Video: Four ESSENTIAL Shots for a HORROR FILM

Am I doing good? Is this good? Okay, all right. So my Halloween is off to a pretty strange start. One minute, me and my cattle buddies are hanging out, grazing in the pasture. Huge beam of light drops down from the sky. Next thing we know, we're all on board what seems to be some sort of alien spaceship. Before they let me out of here, they want me to tell them everything I know about horror filmmaking techniques. Oddly specific, right? But I suppose if I want to make it back to Earth tonight for trick-or-treating, I'm going to have to comply. So we're gonna be trying out 4 different types of shots today, all of which I really think have like a special place in horror filmmaking.
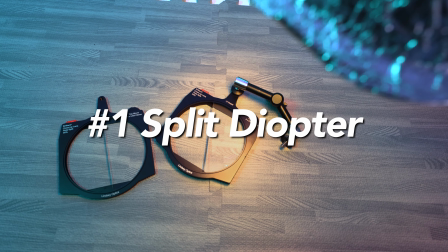39s
So starting out with number 1, the Split-Diopter. Split-Diopters are really neat. So a regular old diopter is just like a name for like a magnifying element to get a lens to focus closer than it can without one.
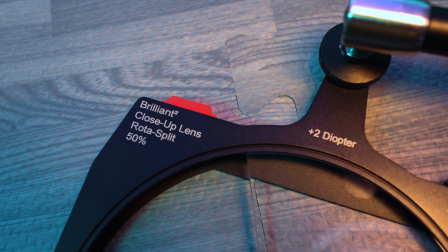53s
So what does a split diopter do? Well, it's really neat. It's a diopter, but exactly half of one, split right down the middle. One half the filter is totally clear and the other is such and such magnification of diopter.
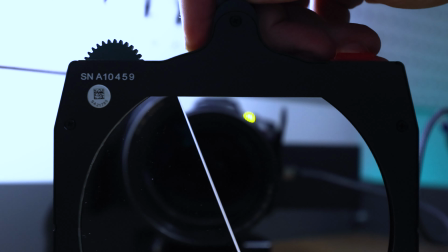65s
So say you are working with a shot with something in the foreground and in the background,
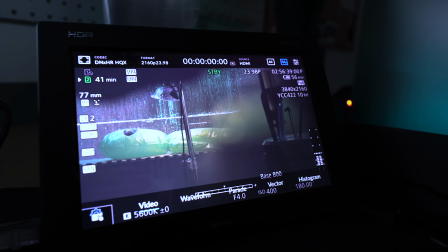69s
traditionally you're only going to be able to get one of those areas in focus at a time.
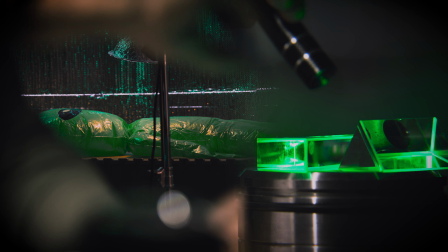74s
That's why when you use a split diopter like this to achieve both foreground and background to be in focus at the same time, it can be really jarring.
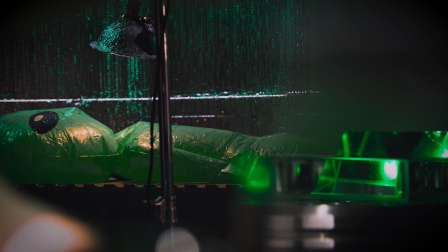82s
It kind of makes your brain work like extra hard for a second. I think a split diopter shot can be really, really cool if motivated properly, like in the scene, but most of the time, in my opinion, it comes off as kind of kitschy. But if a tacky shot has a warm welcome to home in anywhere in cinema, it's definitely in horror. Essential horror shot number 2, the Vertigo Shot, or the Zolly. But let's call it a Vertigo Shot today because the video is about horror movies after all.
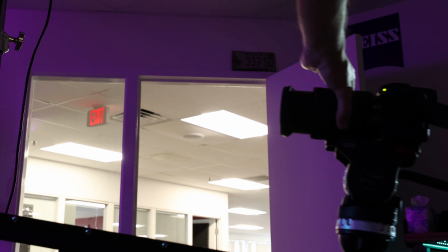109s
Although a Zolly kind of describes what it is a little bit better in the name, a zoom dolly or a dolly zoom.
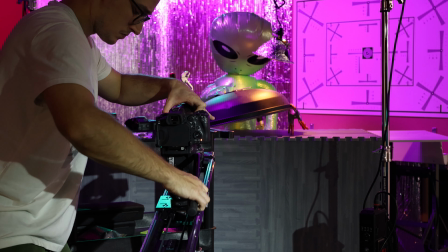116s
If you do this just right and aim to keep your subject the same size it is in the frame,
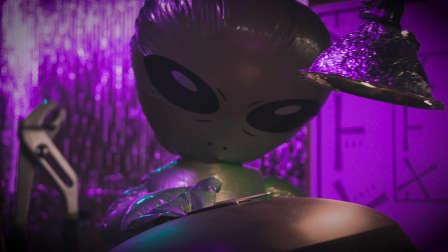122s
you get this really neat effect where the size and the field of view of the background changes,
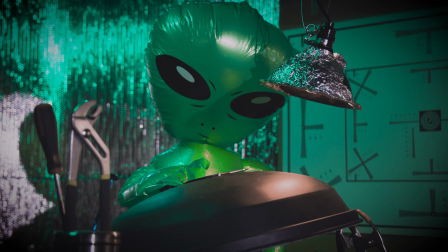127s
but the subject seemingly does not.
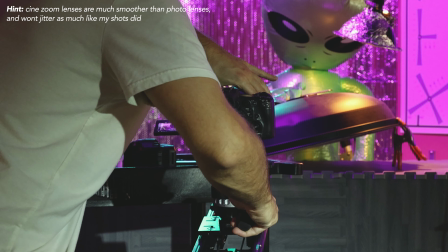129s
So I used a cine slider for this one, which I way recommend if you are trying this out because pulling off a Vertigo shot is challenging enough as is. It's meant to be visually intense, and on the psychological level, it's a really neat way to show that a character is in distress or maybe even having a major realization. Okay, moving on to shot number 3, even though we're actually going to be talking about like separate shots underneath this definition,
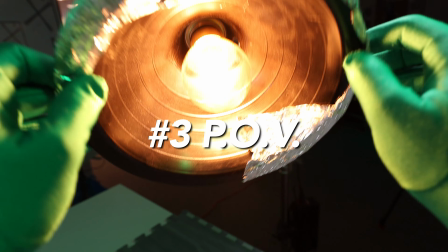153s
but that would be the POV or reverse POV. Again, a type of shot that I think almost exclusively belongs in horror. So a regular POV is one thing, that's a point of view, that's literal perspective of what that person is seeing.
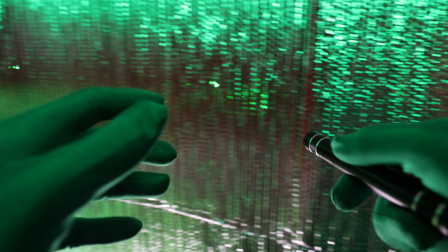167s
The next couple of POV shots that I'm talking about are like fixed, rigid POVs,
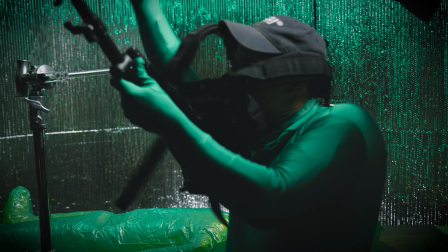172s
which is where this awesome device comes into play, the Snorricam.
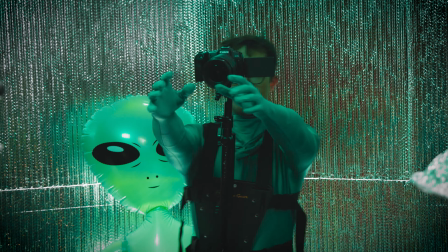177s
The twist with the Snorricam, it sturdily rigs that camera coming from the character's torso by use of this vest right here,
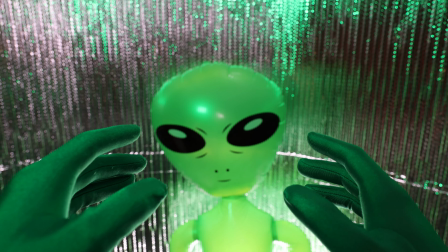183s
allowing the character to move around freely, walk, run, move their arms, more or less gives the viewer the perspective of that person. Add some creepy effects and like vignetting on that POV shot and boom, horror.
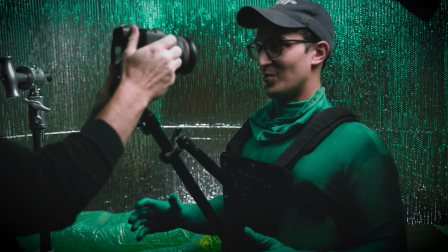196s
Now B, the second use, the reverse POV. Same thing basically, but obviously reversed on the subject.
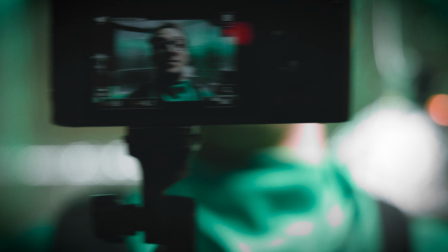204s
Still rigidly attached though. Now we have like a locked on, head on, basically like a fixed reaction shot. This is obviously awesome for getting their dialogue, shifting eye lines, just emotions, reactions.
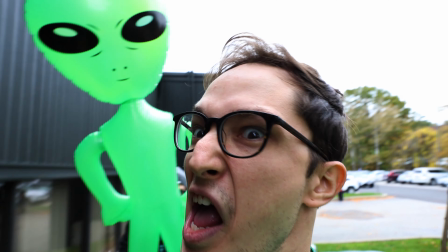216s
But in a horror application,
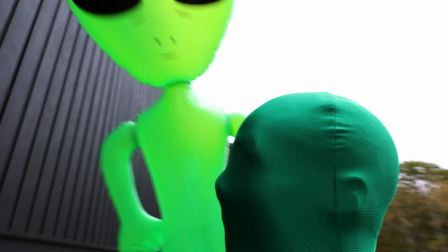218s
this could be a really awesome way to show a chase scene and get the audience enveloped in an intense moment like a chase. And C, the third really cool application for the Snorricam that we didn't really experiment too much on the ship here today,
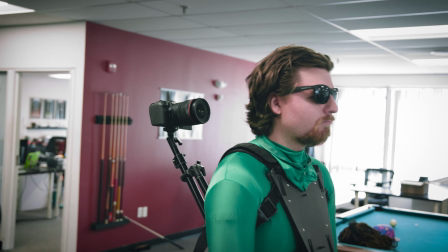232s
but that would be an over-the-shoulder shot. I think the ideal way to do something like that would be somehow get the camera like off-center either to the left or the right to really help with that perspective of like actually looking over someone's shoulder.